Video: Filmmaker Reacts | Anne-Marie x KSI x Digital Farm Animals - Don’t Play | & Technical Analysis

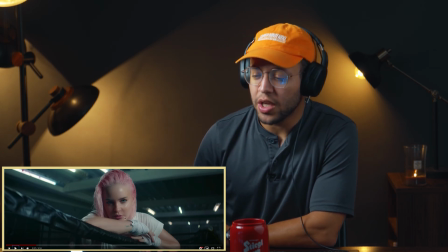Now the light that's hitting her from the right, her key light, which is illuminating this entire like side of her face here.
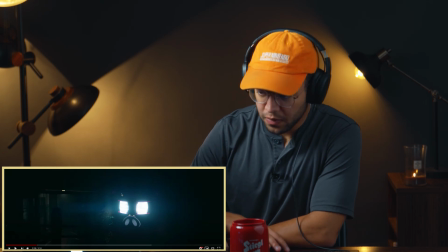Let's go back a little bit. Yeah, let's go right there.
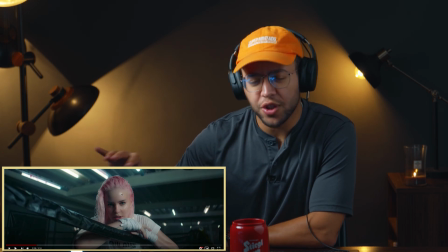I like the flash right there too. That's a good little edit because it to the music. Yeah, right here. That's probably something like, that's probably like a really high key shot through some really soft diffusion. It's really nice. It's hard to ever tell the lights what they're using because obviously you want it to just look good.
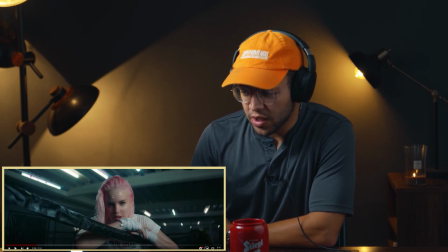You don't really, I like it. It really fits really well. It's kind of a simple lighting setup, but it looks really good. I like that in this composition, you got these leading lines coming in from here, and then the lights on the roof. Is that my computer screen or is there blood on that? I can't tell.
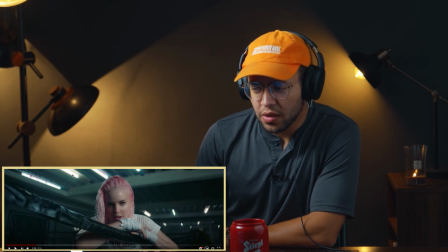Anyways, I'm starting to think that just because this one's so yellow, that these actually might have been the lights that are in the gym already. Which, if so, sick. They definitely made it look super good. Her eyes are really well lit in here as well. It's like almost like they added like an eye light.
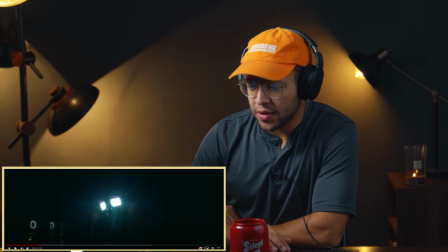Now they straight up silhouetted all the digital farm animal shots because they have those really bright like eyes on there already. It makes them look really cool. Actually, no. You know what? Those lights are flashing. You see it in the back? Those lights are flashing. Those are definitely on some different lights. See? Hey. All right.
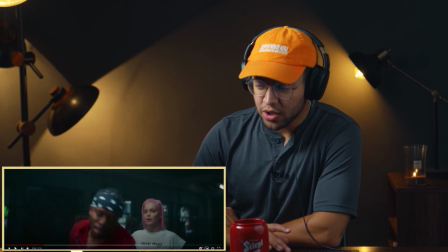I love these like straight up profile portraiture type shots that we're seeing on this scene.
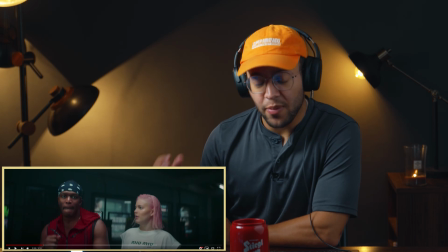We see it a couple times where they're just looking at the camera and the camera's supposed to be the punching bag or something like that.
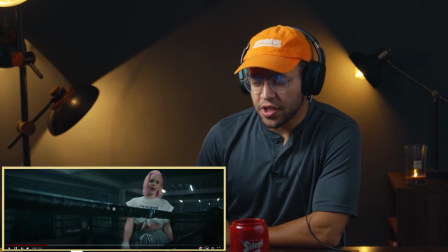It looks really cool. It just really like, because I think they're trying to be a little comedic as well, which is nice.
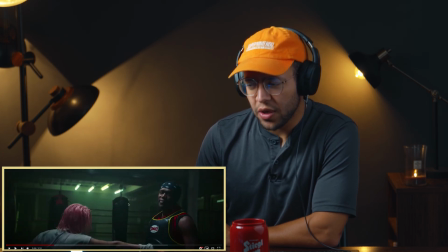Let's keep going. Yeah, so we got kind of a greener color here. They really are trying, I think they're trying to find, like, match the inconsistency of fluorescence, but with higher quality lights. This room looks like it might be hazed up as well. When's the last time you actually went to a gym and it was this dark?
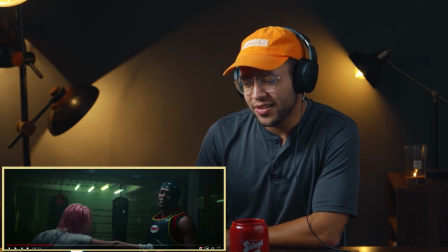That very rarely happens. They're usually super bright. That's why it's like, it's really cool and cinematic to see like a room this dark, but that's not realistic. I'm not judging it at all. I'm just saying, like, it's just funny to see that sometimes, because like actually every video that I see in a gym is usually like this.
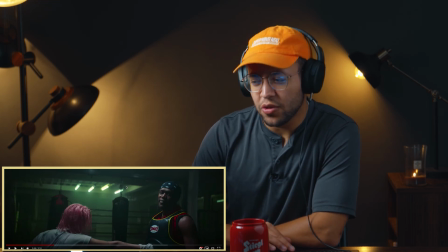Ain't that crazy? No gyms, I've never been to a gym that dark, unless they're there after hours, which they might be.
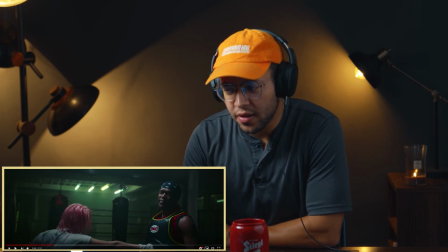Now, this is the first example, I think, actually this is my favorite example of them including the performance shot of KSI performing the song in the concept of him being punched. She's punching pretty hard, and him performing, looking at the camera.
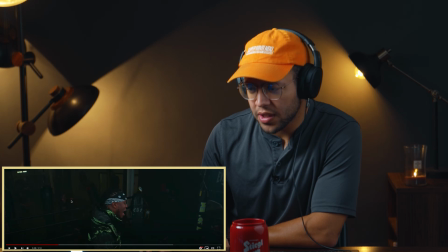I love these jib shots too, and you got people in the background punching as well. It's like a whole class going on, and KSI's just not in the workout gear at all.
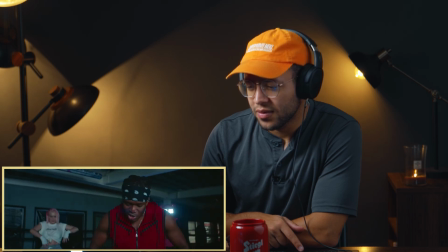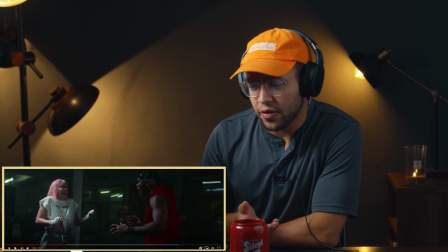Who was Anna Marie? I've never heard of her. She's cute. I never heard of her before at all. I swear she has to be like another like, is she another YouTuber? It just seems like I get this like YouTube vibe between them two.
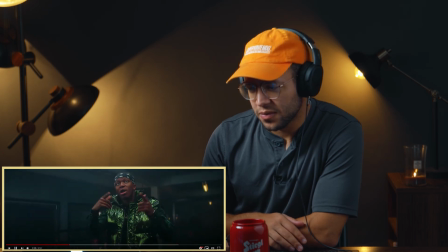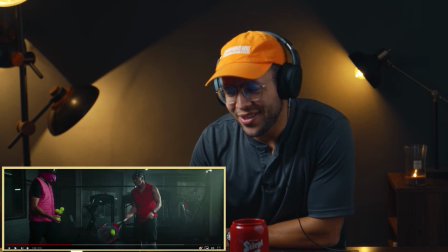So some of these shots are just thrown in here that look funny. Like, why are they hitting tennis balls?
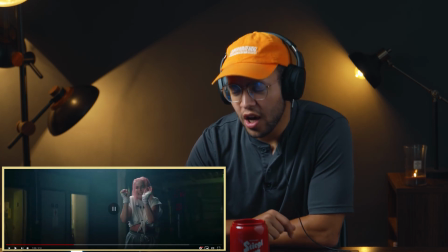Does that help them with the hook? Oh, because I forgot she punches. See, I'm just lacking, bro. I'm not paying attention. I love these little comedic things here. And this lighting setup here is really nice.
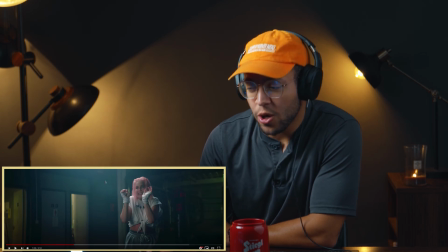So they actually added, here it is, a way harsher top light hitting her from this side. Her key is actually going to be that light from above hitting her left side of her face, and the shadows coming from this side. Then they added some like texture to the background with this green up here, and then actually hitting these with yellowish green color as well, like the bathrooms.
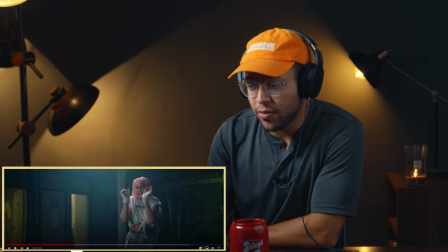Looks really super good. It separates her from the background, and also a plus that she's wearing white.
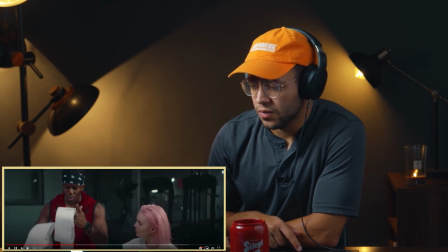Two-way street. I'm playing side in its own repeat. Call me here, hoping you see my snap.
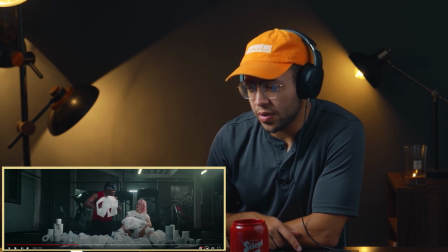That actually is a very well composed shot.
I'm not ready for us to rap.
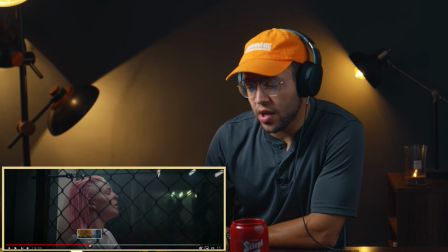Let's skip through a little bit, because some of the lighting setups are very similar in this. So I don't want to like spend too much time if we don't have to, you know.